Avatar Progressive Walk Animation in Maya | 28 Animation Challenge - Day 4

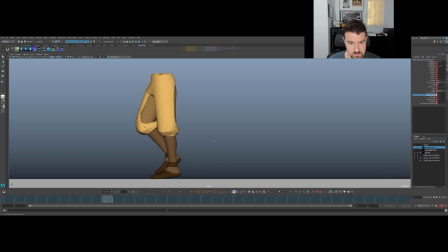So I just did the passing pose and the up pose with manual stretch, just trying to keep it just enough so that it's not locked out, but still straight. And I'll let the passing pose be a little bit more bent than the straight, or the up pose.
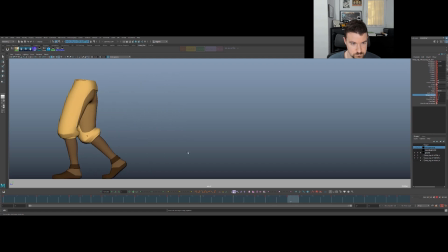So that first step is cleaner there. Same deal here, we're locking out, so I'm just gonna lengthen that foot.
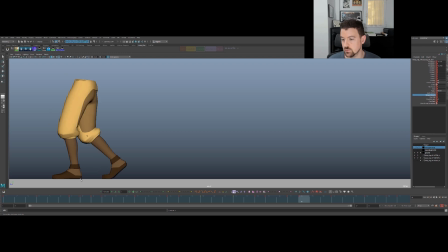Again, you could put more heel raised than I did. I'm just going with the stretch at this moment to kind of keep the heel raised to the minimum. Seeing how it turns out that way.
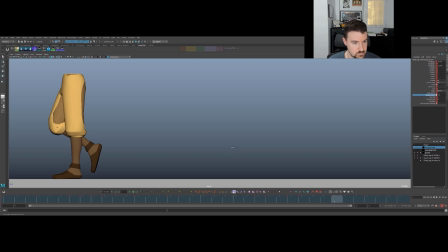Hopefully the stretch isn't too noticeable. That's the thing, is you don't want the stretch to get too noticeable. Right.
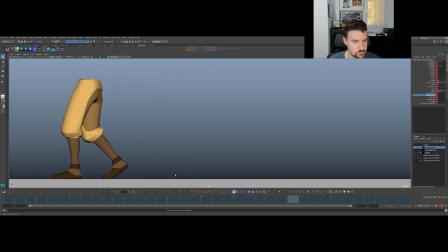Okay, so that's much smoother in terms of foot pickup, plant, all of that good stuff, right?
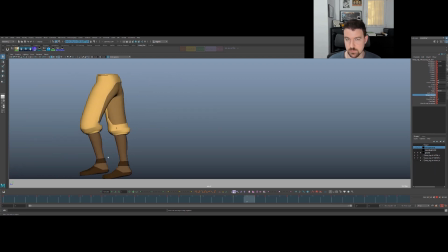We're gonna save the knee pops for last and polish. For now, I'm going to do everything that we did for this foot to the other foot, and then we'll pick up all that other stuff in polish, as well as some other good things to just make this a bit smoother.
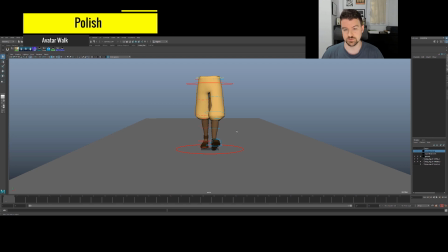In polish, we're going to just do some little cleanup, little additions here.
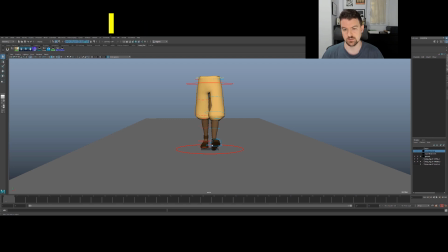We're gonna fix those knee pops, and we're gonna add some tiny rotations to the feet, and do some offsetting just on our rotations to make the overlap a little bit better.
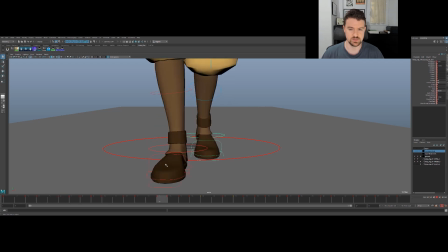I'm going to start by just adding these little rotations here. You could feel free to ignore these if you wish. They're very, very minor. Let's see. Probably want to put them on the main foot control here.
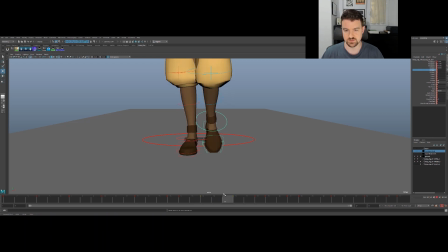So we've got an arc kind of coming out to the side for these feet every time they take a step, which is nice.
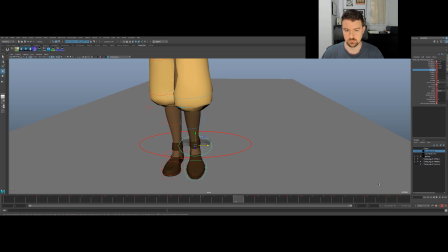It's just when they come in, let's see, let me bring up Animabot.
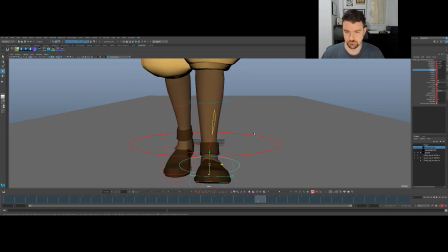It's just when they when they're kind of coming in for this landing or so we've got arcs, you know, when the feet are taking off and kind of coming into this landing here.
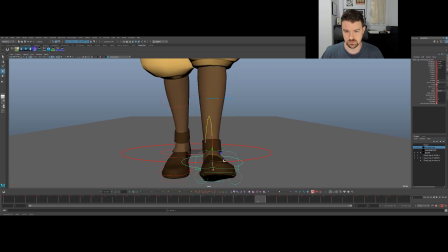This one needs a little bit of work, actually. You kind of go out to the side. So we want to polish that stuff up, check that stuff. You want to have this arc. You want to have this, you know, come out at an angle from the front view.
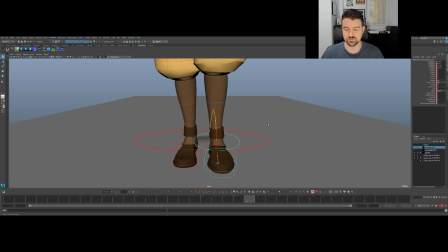We've got that in the foot, but this translation, but we don't have a rotation right now. So like we can make this a little bit more dynamic. You know, if we have like a little bit of a drag on that foot,
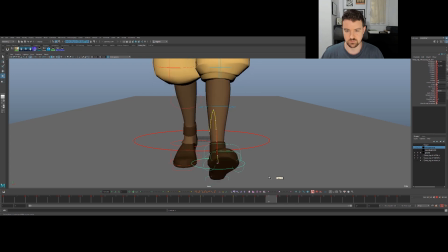and then maybe through here too, you can have like a little bit of foot twisting.
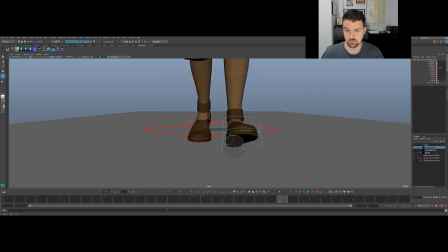So like you could have, hide that for now. You can play around with.
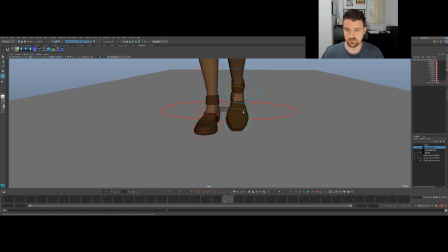You can see just how I added that little bit of drag in there. It starts giving it a little bit of life. You could have like this foot rotate out a little bit more, and like as the foot is coming forward here,
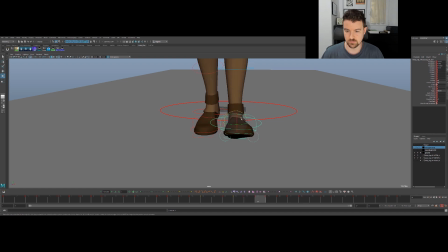you could have that kind of drag a bit into this